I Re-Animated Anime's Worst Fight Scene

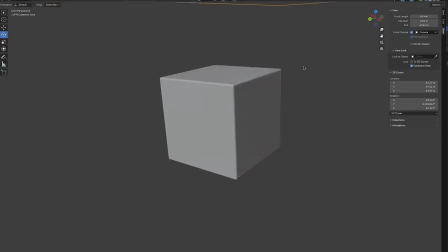(16:18)
OK, so it's time to check out the background my friend made for me in Blender. Oh, nice.
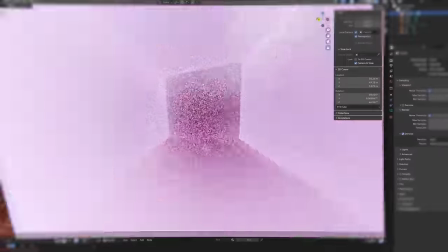(16:23)
I like the crater. The crater looks sick. Chat, did he cook? My idea for the backgrounds is to sort of draw over the CG references and make it stylized to my liking.
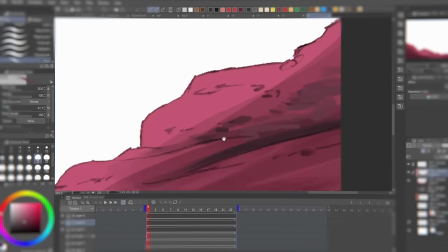(16:32)
I quickly painted up the backgrounds with a pencil outline look.
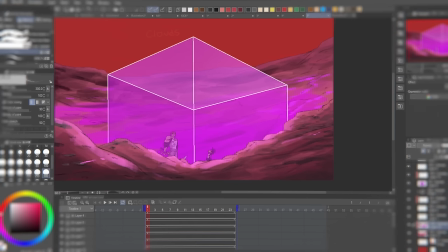(16:35)
But now I'm going to leave the cube looking pretty raw looking so that when I put it into After Effects, I can add some special effects that's going to make it look better.
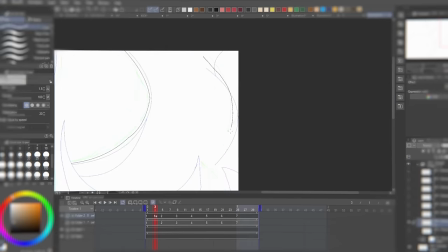(16:41)
These are the background assets that I cooked up. And before moving on to the compositing, I quickly had to animate the smoke effect that's going to disappear after Escanor's first strike on Meliodas.
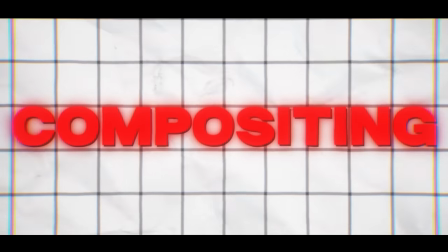(16:50)
The next step is compositing. I was genuinely at a point where my sanity was slipping out of my cute little hands. So I took a nice little nature break to gather my thoughts and creative juices back inside me.
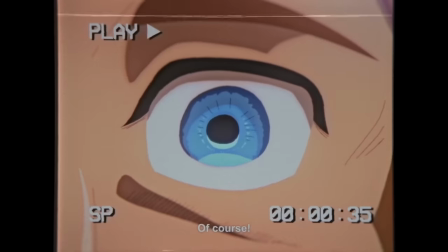(17:01)
Pause. All right, enough of that. Let's lock in. First up, to keep the shots consistent in appearance and to add depth to the characters, I used the OLM color key plugin to mask out specific colors and then applied an inner shadow layer style to add some extra dimension to the characters.
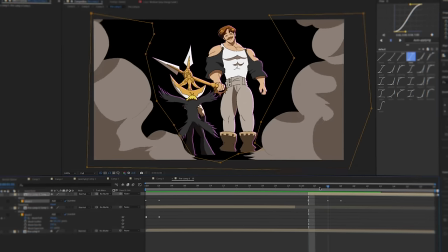(17:14)
Finally, I added a purple rim light to give the characters an extra oomph that ends up giving it a more polished look.
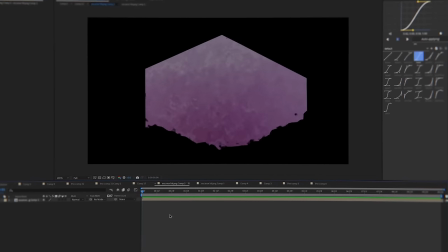(17:20)
Next, I used the turbulent displace effect on the 2D cube I made from the 3D reference my friend sent me.
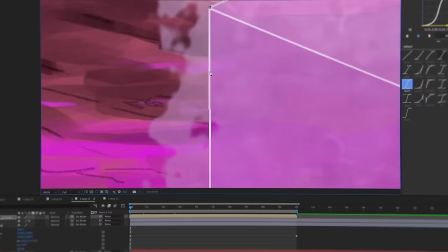(17:25)
This added some subtle movement to the cube, making it feel more dynamic. After that, I pre-composed the cube and added a glow effect on it, making it stand out from the rest of the background.
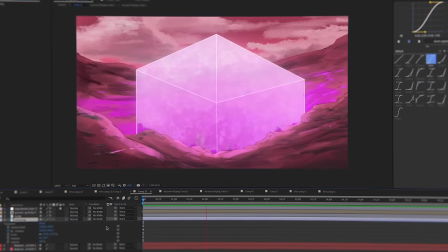(17:33)
I imported some 2D clouds I had made earlier, then adjusted the positioning of the clouds to create the illusion of wind moving them, adding some extra movement to the scene.
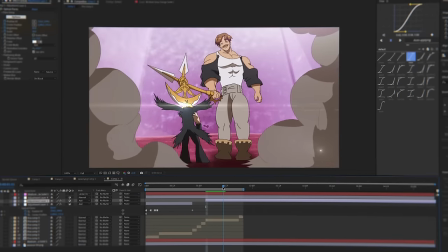(17:41)
In some of these cuts, I added a flare to Eskinor's axe and added some camera shake during the impact moments to increase the intensity of the shot.
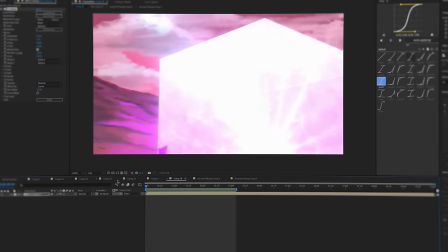(17:48)
For example, in this cut, I added a flare inside of the cube and added a shake effect to show the impact from Eskinor's strike. as the scene
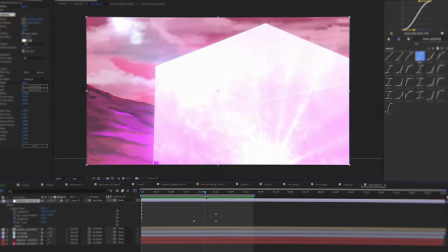(17:55)
progressed i gradually reduced the scale of the optical flare to create a seamless transition into the next cut for the cut with the fast strikes i
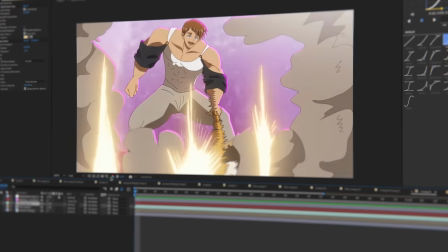(18:02)
used the olm color key plugin again this time grabbing the lighter brown color and adding a glow to it highlighting eskino strikes even further for the
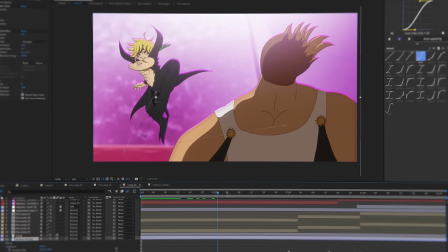(18:09)
rotation shot i messed around with the screenshot of the cg background and tried to keyframe it so that it looks as if the camera is rotating then
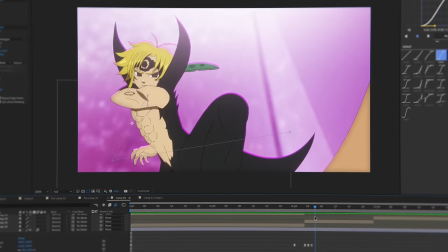(18:15)
i added one of the background drawings i had done to make the overall shot look nicer on impact i added yet another lens flare i
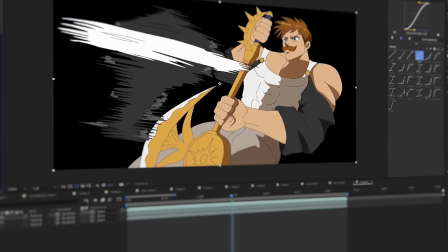(18:22)
just really love how these look if you couldn't tell already for this cut i selected the white color with olm color key and gave it a nice glow
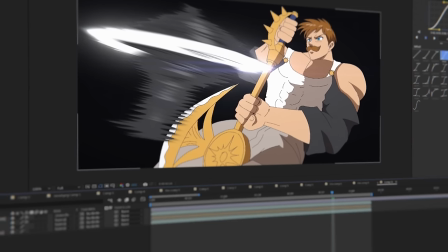(18:28)
effect then i added directional blur to meliotis cosplaying as the tornado i found the speedline overlay on youtube i added it onto the composition and
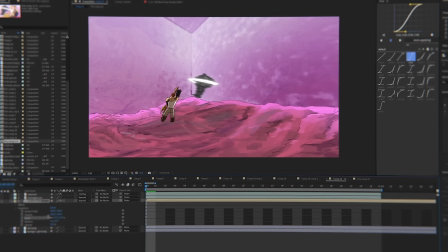(18:36)
it ends up working really really well really bringing this cut together for the final cut i added in tornado meliotis from the previous cut and added a camera
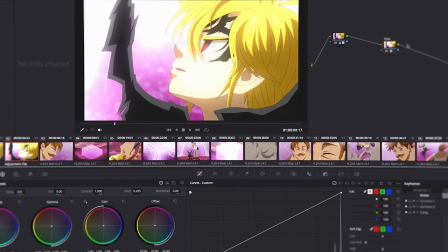(18:43)
shake on impact after i was done with after effects i dragged the entire project into davinci resolve for color correction, which honestly took a lot longer to get down than I expected.
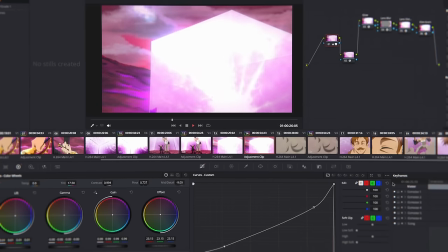(18:52)
Ultimately, the goal is to try to make everything look as consistent as possible.
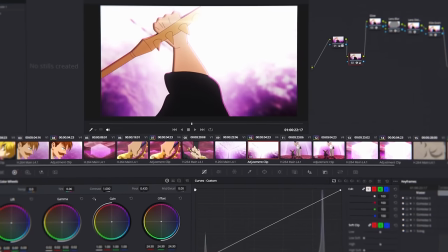(18:56)
It was actually really hard to get down in some cuts due to the change in brightness and other factors, which was extremely frustrating.
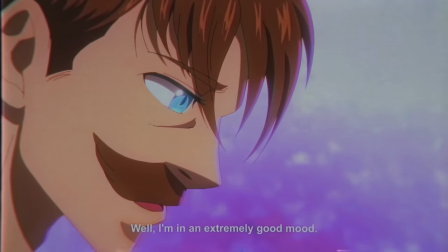(19:02)
But either way, thankfully, the visuals for this project were finally finished. And now the final step to finishing my reanimation is the audio.
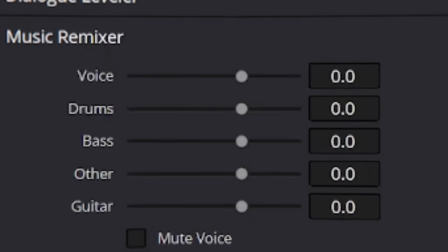(19:09)
So I started by downloading the original episode and separating the stems to isolate the characters voices.
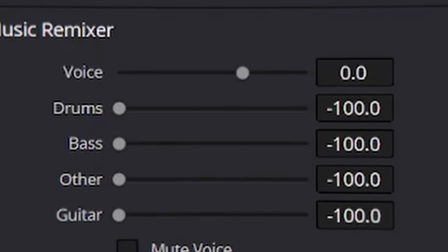(19:15)
Unfortunately, because of the loud background music and other voices mixed in, the quality of the isolated vocals was not great.
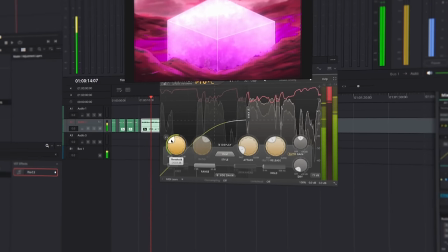(19:22)
I ran their voices through voice isolators, compressors, and a bunch of other plugins to try to improve the sound.
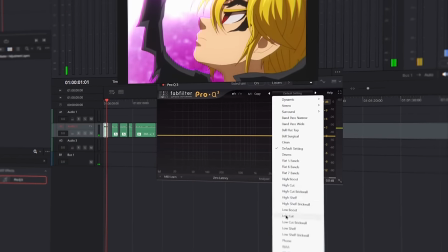(19:27)
But honestly, the result still wasn't the best.
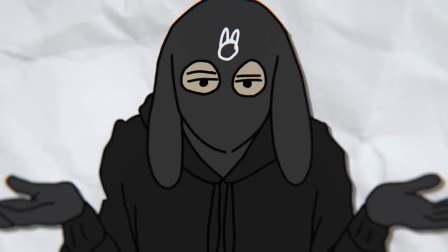(19:32)
I wasn't going to trip too hard about this though, because there's really not much I could do about it. I then found the original soundtrack of the fight scene on YouTube.
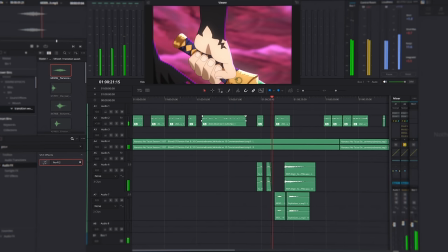(19:39)
I downloaded it and imported it into the project. After that, I added my own wishes, explosion sound effects, and all that good stuff.
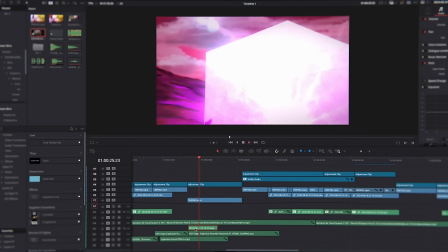(19:45)
I did end up using the stored sound effects from the anime and also threw in the Cube Spark hit sound effect for this cut because I quite frankly couldn't find anything similar anywhere else.
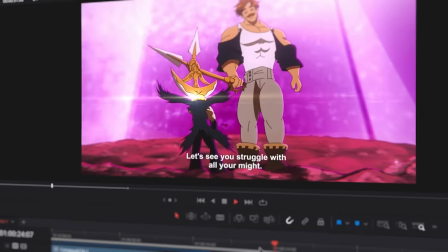(19:54)
It actually never fails to amaze me just how much sound design could elevate any project.
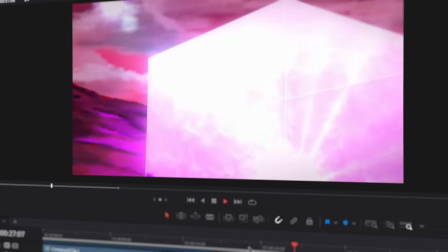(19:58)
It is truly insane. After three to four weeks of work, I finished this project. Honestly, I probably learned a lot more about myself than about animating during this process.
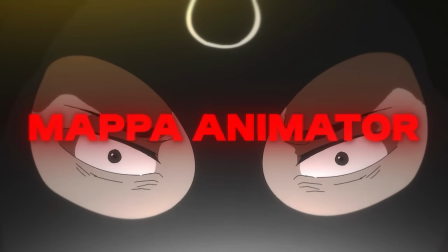(20:10)
Surprisingly, a lot more than when I worked like a MAPA animator for 72 hours. Seven days video is coming soon, by the way. I pushed myself a ton and discovered that I had a lot more discipline than I previously thought I did.
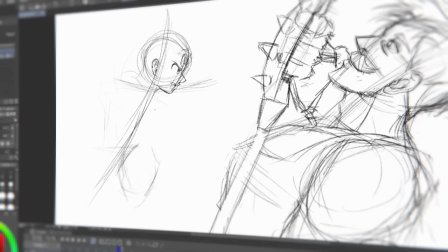(20:22)
I went out of my comfort zone and tried a lot of different stuff I hadn't done before.